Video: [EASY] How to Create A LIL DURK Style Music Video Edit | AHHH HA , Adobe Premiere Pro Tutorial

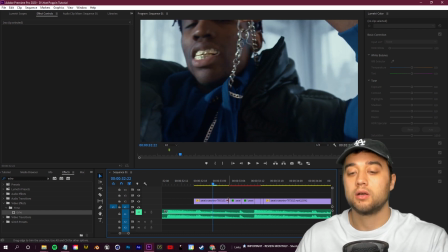4:08 Go into the transition, you can right click on the little cut you made here so that instead of going from this to lit up and all the echoes,
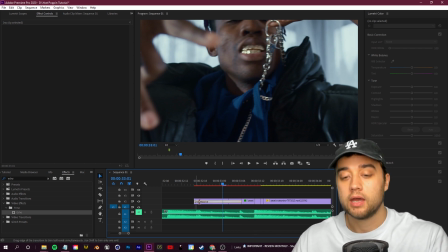4:15 you can apply default transition and just sort of have this gradually blend together.
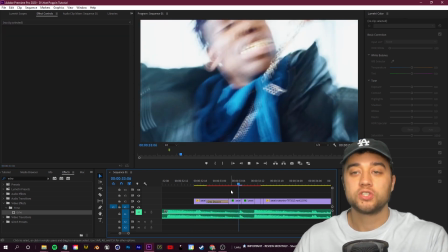4:21 I think that's a bit more subtle for how the effect starts.
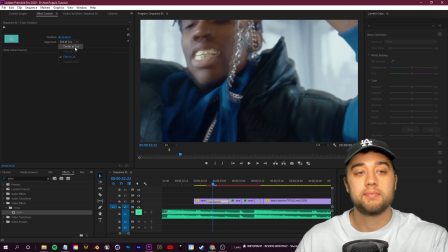4:26 And you can also click on that, change the alignment, maybe put it center cut, change the timing of it.
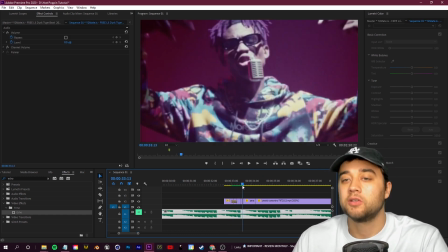4:32 So there you guys go. Again, easy stuff, easy little techniques. A lot of the time it's really just a pacing issue.
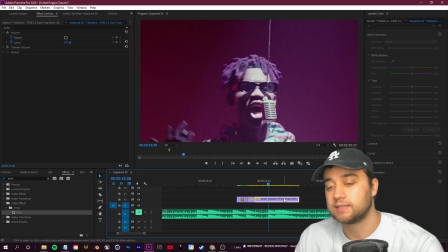4:38 And now another thing you can do, a much less subtle thing that's gonna take a lot less time.
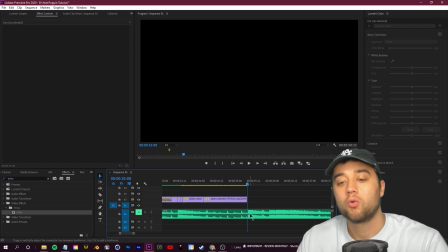4:42 Let's go ahead and bring in another clip again, right where that beat is, where it's bumping up again.
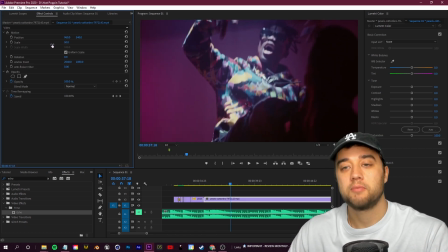4:48 Again, we want to click on the clip in our effect controls, scale it. This time we can bring it back a bit more just to kind of emphasize that kick.
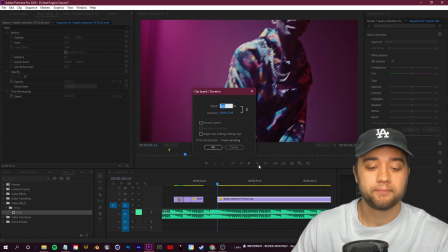4:57 And again, this clip is in slow motion, so let's give it a bit more speed. And then right when he kicks at the screen, we'll go ahead and click Control K.
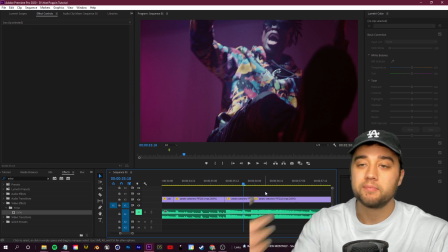5:07 Again, these are things that you want to promote in the video. Any type of movement like this is something that you could play in with the speed.
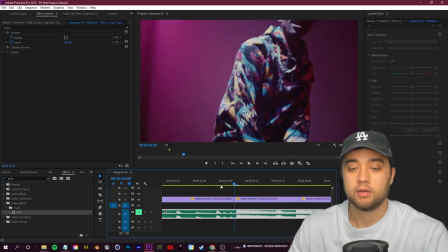5:13 So the more animated the person is, the better if you're going for that high energy. Now, much more subtle, what you can do is between these cuts, if you want a nice little flash,
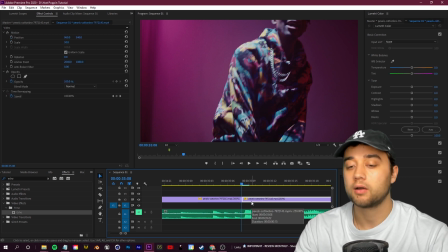5:22 just click, use your arrow keys, go over one frame, just like that.
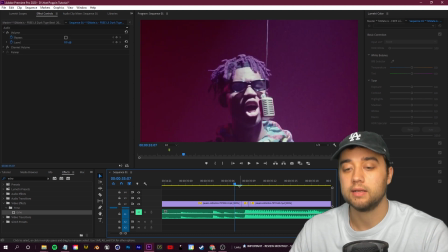5:27 You want to click Control K. And then on this first frame, right in between the transition cut, make sure you're using Control Alt, your mouse wheel to zoom into there.
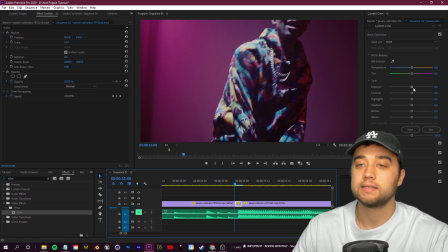5:36 You can select that, go to your color workspace over in the right. You can just make that super bright and kind of make it like a little camera flash.
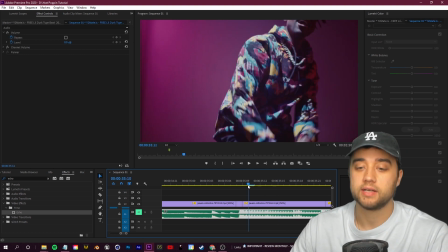5:43 Because it's only one frame, you get this super bright little flash transition, super quick, super easy, and can again play in with that speed.
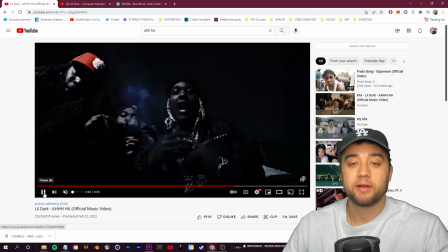5:51 Now, speaking of that camera flash, let's talk about this scene right here where we have the outdoors.
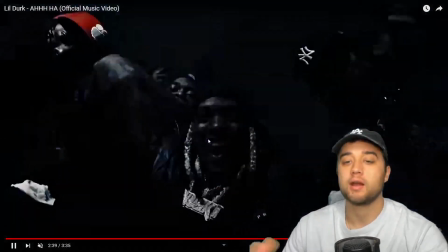5:56 You can see there's a bit of shake going on here, very high energy, very in your face, and they also have this flashing light going on as well.
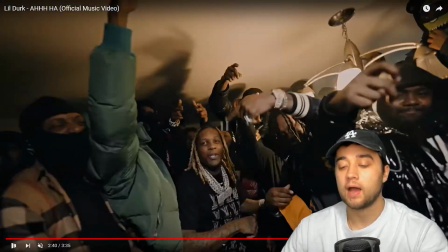6:02 So they use the flashing light or the flickering a few times throughout. This is extremely easy to do.
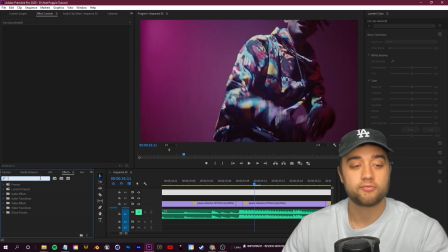6:08 There are some flicker plugins out there, like for example, if you have the Sapphire pack by Boris FX, you can just drop in the Sapphire flicker
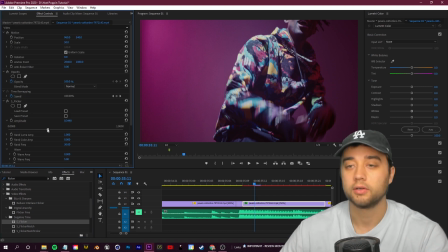6:19 like this. And then you can control the amplitude. This is really useful for high energy, but it's very optional.
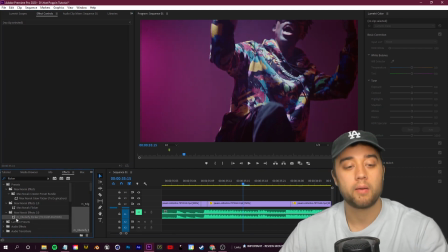6:25 It's very easy to recreate that. I even have a flicker preset, which is in my preset pack 3.
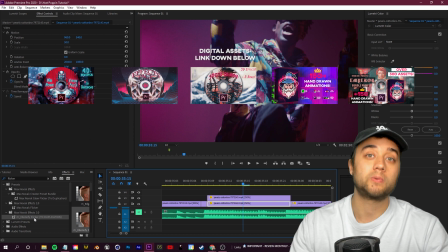6:30 If you guys are interested, you can check that out down below. A bunch of my effects packs, when mixed with these things that I'm talking about and the pacing and everything, really help make things flow.
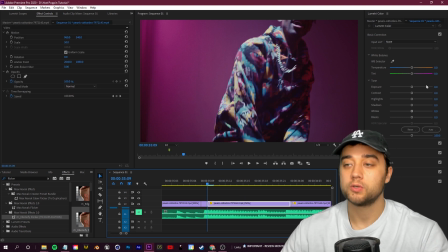6:39 To do this without any plugins, you want to use your color again, just like how we created that flash.
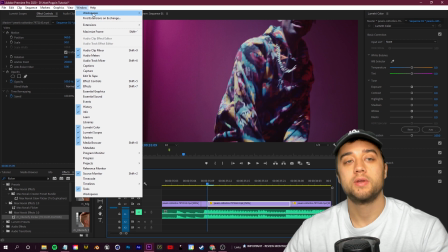6:43 So in your color workspace, again, window, workspaces, make sure you're in color.
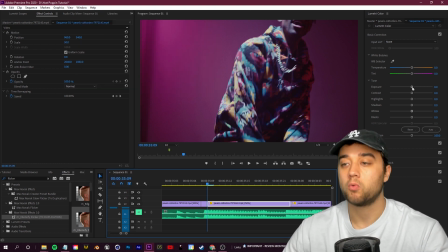6:48 What we can do is just make one little adjustment. So we'll just click here. Anytime you click with this clip selected in your effect controls, you're going to see how this Lumetri color now popped up. You can actually open up any of these values that you see here on the right, but the only difference being you can actually add keyframes to them.
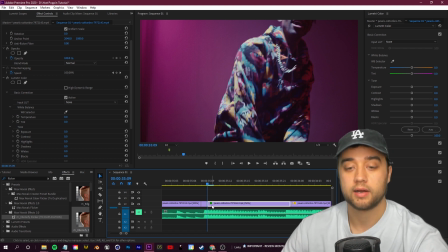7:05 So what we can do is we can go to the exposure here, starting at the beginning. We can just click the little stopwatch to set a keyframe.
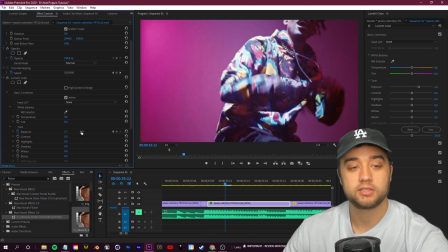7:12 Then we could use our arrow keys, move a couple of frames, bump that up, move a couple of frames, bump that down.
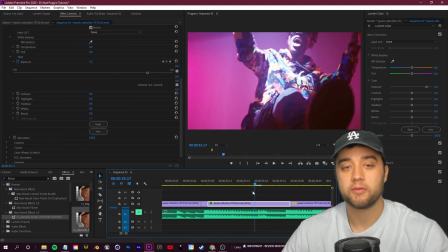7:19 As simple as that. And you see if I play it through, now that we have this keyframe going on, you can see how the velocity is changing with everything.
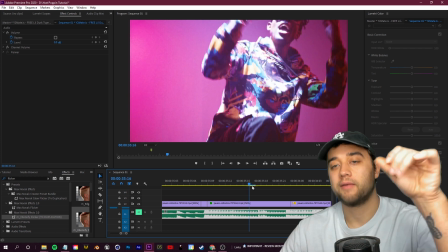7:26 And if I go through here, you can see how we now have this flickering going on with the light.
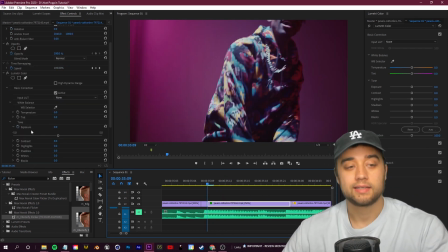7:30 If you wanted to flicker faster, you guys can just make keyframes that are more tight together.
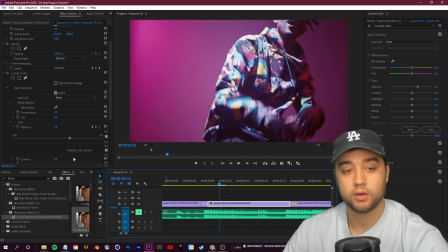7:35 So I'll move one frame, bump it up, move one frame, bump it down, and just keep repeating that.
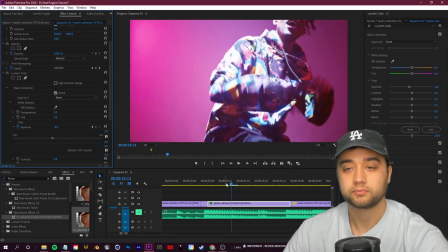7:40 One frame, bump it up, one frame, bump it down. And that way you can have this sort of flashing light going on.
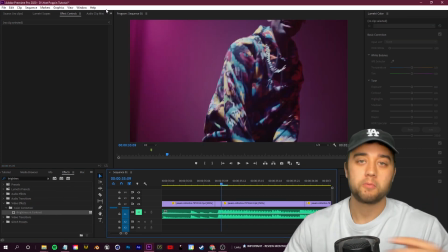7:45 Let's add in that shake that we were talking about earlier. For any type of shake, what you guys could do is, same with the flicker, you could keyframe with this clip selected your position and your scale.
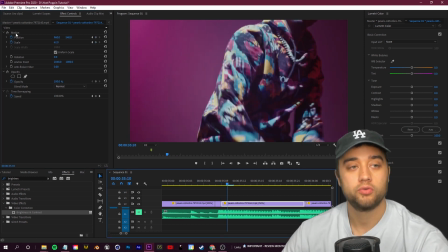7:56 So you bump it up a tiny bit, you move, you click motion, move it like this,
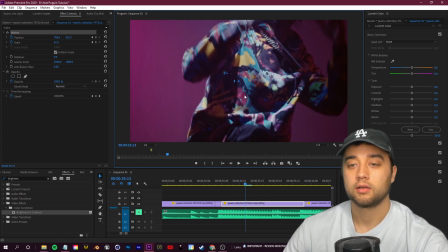8:00 something like this, where you're just going through, clicking your right arrow key and making little movements.
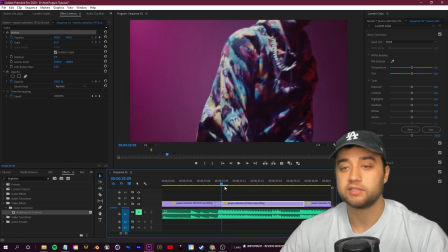8:07 This is a little annoying to do, so I like to use free presets. You can see if I play through here, you get a little shake going on, looks pretty cool.